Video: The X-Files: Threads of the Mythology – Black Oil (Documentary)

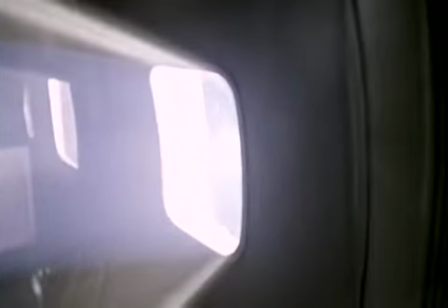(18:56)
We didn't want to go a full gimbal route we wanted to really be able to create
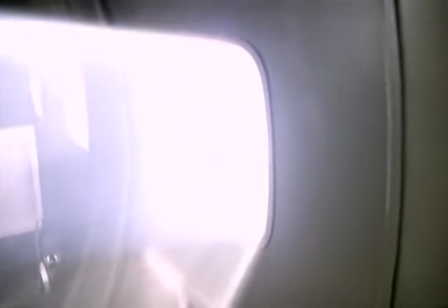(19:02)
Turbulence in its real form and I don't know know we've all been on certain flights that we don't
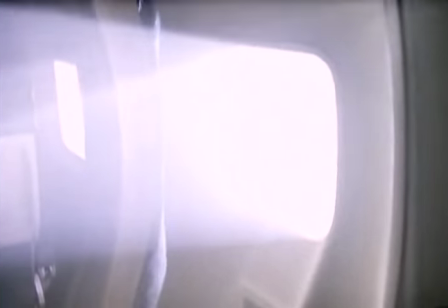(19:07)
want to remember where we were clenching our teeth because the plane was doing all kinds of things we didn't think it was meant to do so we thought of different ways and we ended up making a hydraulic unit that was essentially a teeter-totter on
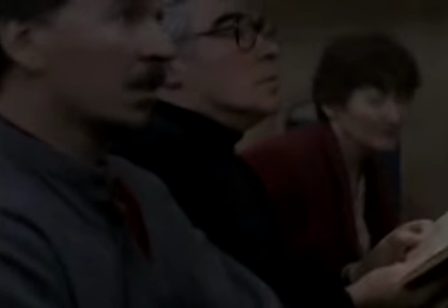(19:20)
and some sideways movement but we did it rather rapidly and we were able to shake that thing we could have shaken it apart and we had
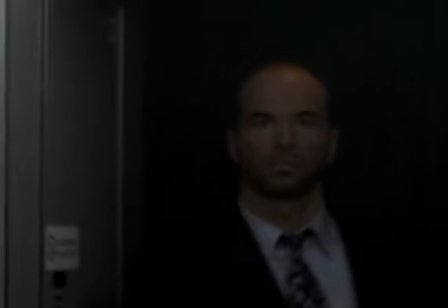(19:28)
lots of power we shot the mid-air abduction took us four days and we had handheld cameras in the in the cockpit the operators had to have helmets on because the plane was so violently moving it was shaking so bad we couldn't keep focused on the monitor cut cut cut okay I gotta get off this thing so we had to get off the plane to at least be able to look at the monitor without having it shake so much and the camera guys
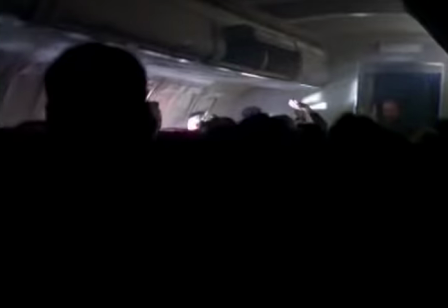(19:56)
were amazing because when they're handheld they're trying to hold on meanwhile the plane's shaking and the actors are moving and the focus
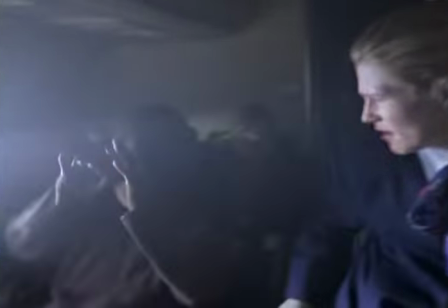(20:04)
pullers are going oh geez here we go and it but it looked amazing within two hours i had made 12 people violently ill
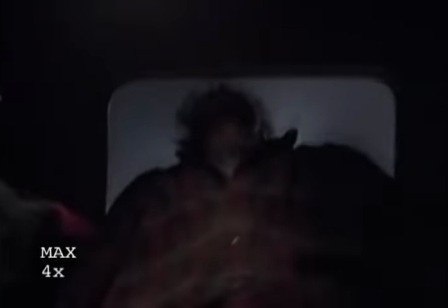(20:11)
we had to exchange at least a dozen extras the biggest thing there was the physical effect of pulling somebody out the window
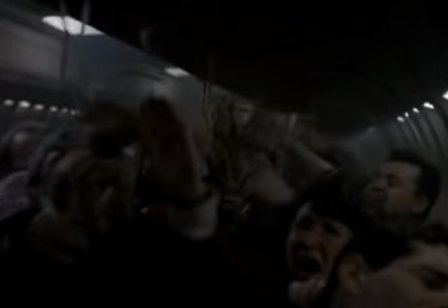(20:20)
that was really quite tricky because getting the exact angle to make sure that when you yank this person out they're not going to be banging
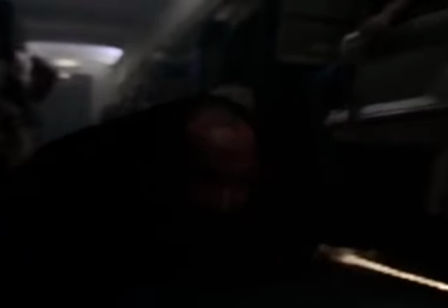(20:28)
up against anything else or you know their seat as they're getting pulled out of their chair so that one was really carefully designed and I thought Dave Gochi
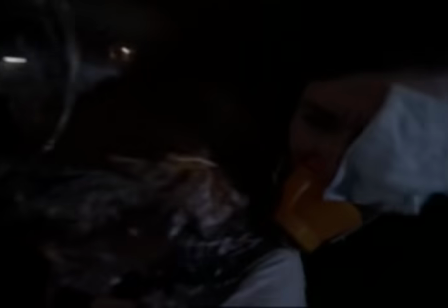(20:35)
and Grave Murray the way they work together on coordinating that was brilliant I think that's one sequence that I'm proudest of all the X-Files that I directed that sequence just worked out beautifully research on a crash site was difficult because it's so catastrophic what occurs and you know we met with an
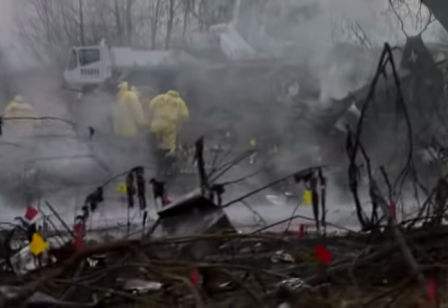(20:59)
NTSP guy and he gave us all the details and Graham wanted
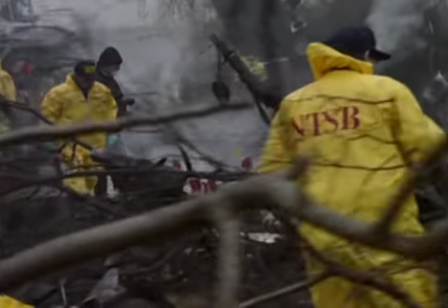(21:04)
it to feel like we had just accidentally photographed a crash site. He didn't want it to look like a movie set at all.
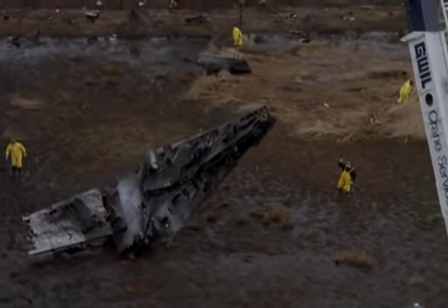(21:11)
I remember the tail section we found somewhere in South Carolina and we had to we had to ship it in.
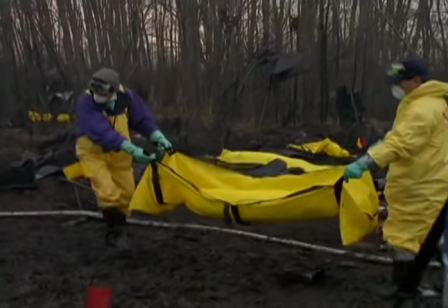(21:19)
I mean luggage and dolls and clothes everywhere. I mean, it's an explosion. And for it not to be in the trees or everywhere would have been untrue. And then it was also painting and burning this old abandoned field black.
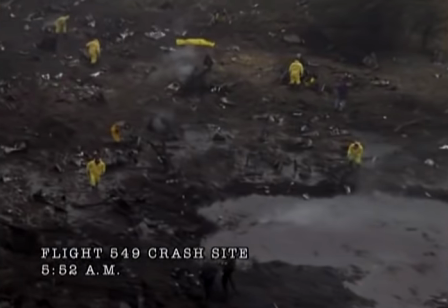(21:36)
And I remember being in the chopper, flying over, shooting it, and we started back a couple of miles and came upon it, and it looked like news footage. Probably one of my biggest single sets. Between, you know, construction, paint, greens, and set deck, we probably created a 30 to 40 acre set.
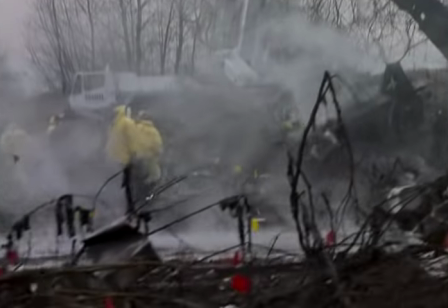(21:55)
There was an Air Canada pilot who came by to look because he had flown the Vancouver to Los Angeles route and he had flown over top of it and he couldn't believe what he saw and he thought, when did this happen and why don't I know about it? So he came down that night to investigate just to see what was up.
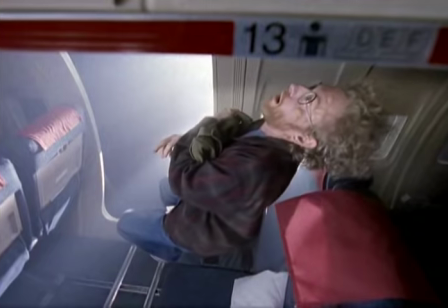(22:13)
So it was fun talking to him. He said it looked like a real plane crash. That episode, having that aside, was was the biggest episode I directed to date and again we're at an airport we're underwater we got tanks and hangers with the rebuilt plane and it was so fun at that time because it was we were just making movies that were running on television you know we
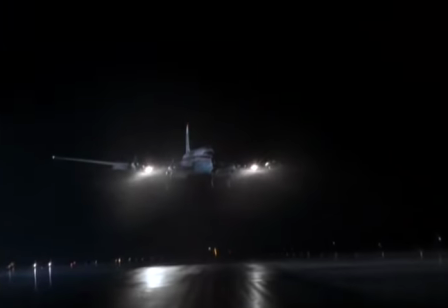(22:40)
had Mulder and Skelly driving underneath the DC-6 and took two nights out of Abbotsford Airport we had it was a record I noticed that we had 13 generators,
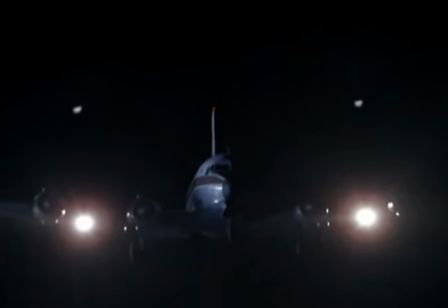(22:50)
75 4k par lights that raked the runway, four condors, two Moose-Go's.
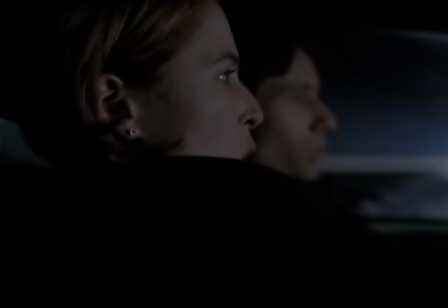(22:56)
We lit up 3,500 feet of a runway at night and really had a DC-6 come in and land.